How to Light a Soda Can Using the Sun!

That's why I don't like indie filmmaking. I don't think indie filmmaking is the way to produce great visuals. Full crew production filmmaking is always the way to go, and that's always what we push for over at Knack Knack.
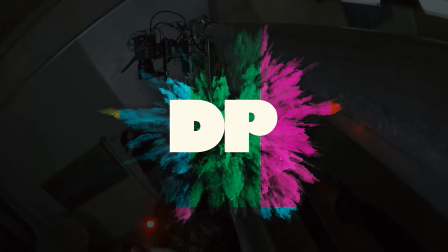What's up, guys? Welcome back to The Obsessive DP, the show where we dive into high-level, industry-standard, cinematic production best practices. And we got another tip for you here today. Today we're going to go over a soda can lighting. Whenever you're lighting a product, you want it to look pristine. You want it to look perfect.
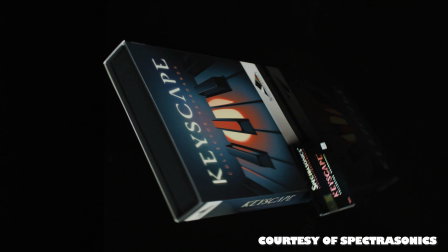[0:38]
There's only a certain amount of cinematic contrasting mood lighting that you can
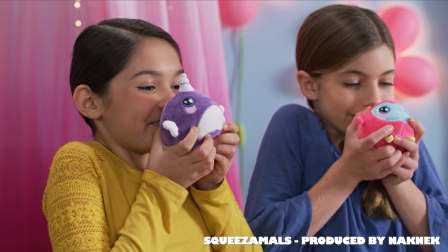[0:44]
infuse into it because usually the producers don't like that and we're not used to seeing that.
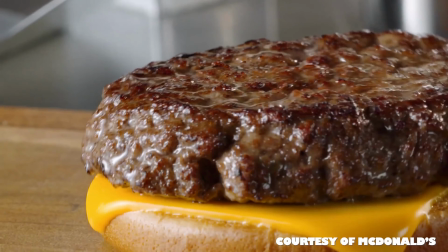[0:51]
Think about a billboard, think about McDonald's commercial, think about any food product commercial.
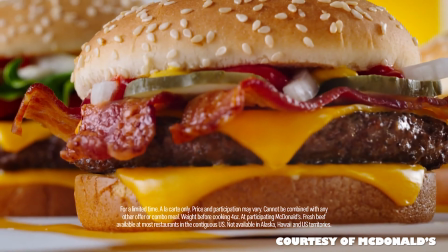[0:56]
Imagine what it's like on a McDonald's shoot. There's no way that food came out of that McDonald's kitchen. It was handcrafted by a master chef, and it looks amazing Usually it's lit pretty even across nice strong backlighting Essentially you want the viewer to think that they can literally just pluck it out of the frame and then chow down on it That is how perfect it needs to look and that's just what we're used to seeing on all these commercials media billboards, etc There are so many slow-motion soda,
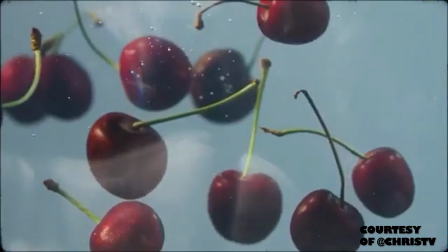[1:25]
kombucha, hard seltzer commercials out there. It's kind of a trend right now to get a phantom,
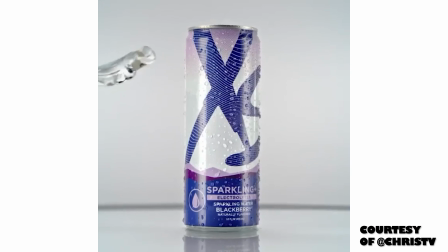[1:31]
get some food items related to the product, and then throw it at the product and have it bounce off and look all sick in slow motion. That was kind of the idea for this shoot. It actually happened during quarantine, so I literally did this by myself as far as the shooting goes. I had to pack up the whole van, Teradek, monitors, V-mount, camera, accessories, C-stands, reflectors, lighting, follow focus.
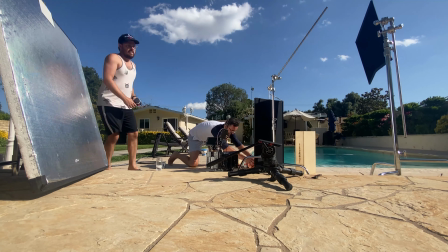[1:54]
All that stuff had to be brought over to my buddy's house, who has a pool, set up, and then it had to be manipulated by one person, which was way more work than it sounds like. It doesn't sound like that much work, but it really is. Think about that. That's at least six or seven roles on set. DP, AC, cam, op, grip, gaffer, swing, director, at least seven. PA, PA. So it was really fun though. I literally just went to the store got a thing of white claw fruit raspberries limes and actually the grapefruit was on location It's pretty cool. He had a grapefruit tree in his backyard What was cool about this is we were actually able to turn this into multiple deliverables Social
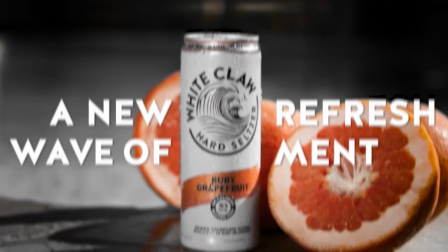[2:29]
media stuff that we put up vinyl full commercial which actually we did the creative after it was shot Which was interesting. We sat down with Graham the director and he ran through and was like what if we put this on screen? What if we do this on screen see look at their website?
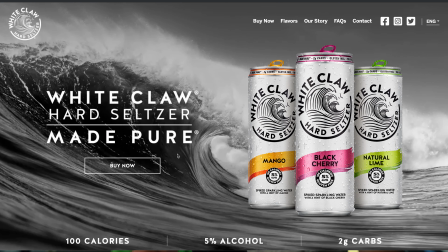[2:42]
There's actually no color except for the flavors on the can. We took that creative as well We kind of stole it from them obviously when you're doing work with a brand You usually want to stick to their brand guidelines and their style guide.
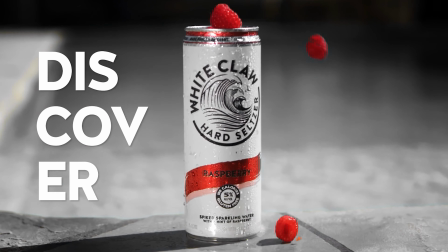[2:55]
So let's look at the full spot now There it is. There's a can There's another can
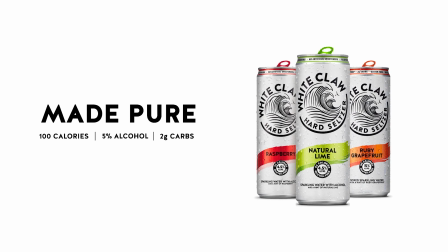[3:06]
White claw hard so so nothing takes quite like This was a really fun shoot.
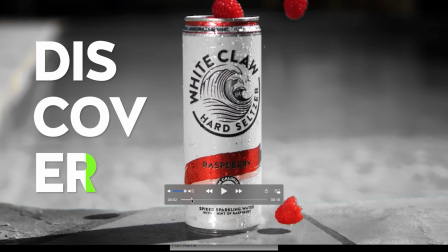[3:14]
A lot of tiny little aspects went to this shoot, so I'm going to go through those now. Let's check out the behind the scenes. Ow, ow, ow, ow, ow. Stupid clip, dude! By the way, how are you guys liking this show? Comment down below if you have an idea or suggestion on how to make it better. We're still working on the background, we're literally just in a van, but we're going to make this look a little more dynamic, a little more cinematic. What is that thing that's just gnawing at you, like how did they do that? How did they like that? How did they lens that what camera do I need to do this all those questions? We'd love to answer. So just comment down below. Here's some behind the scenes. Literally.
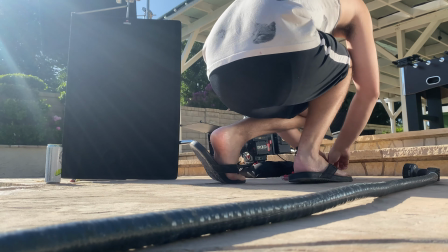[3:50]
We're just spraying it with a Water sprayer just your basic water sprayer.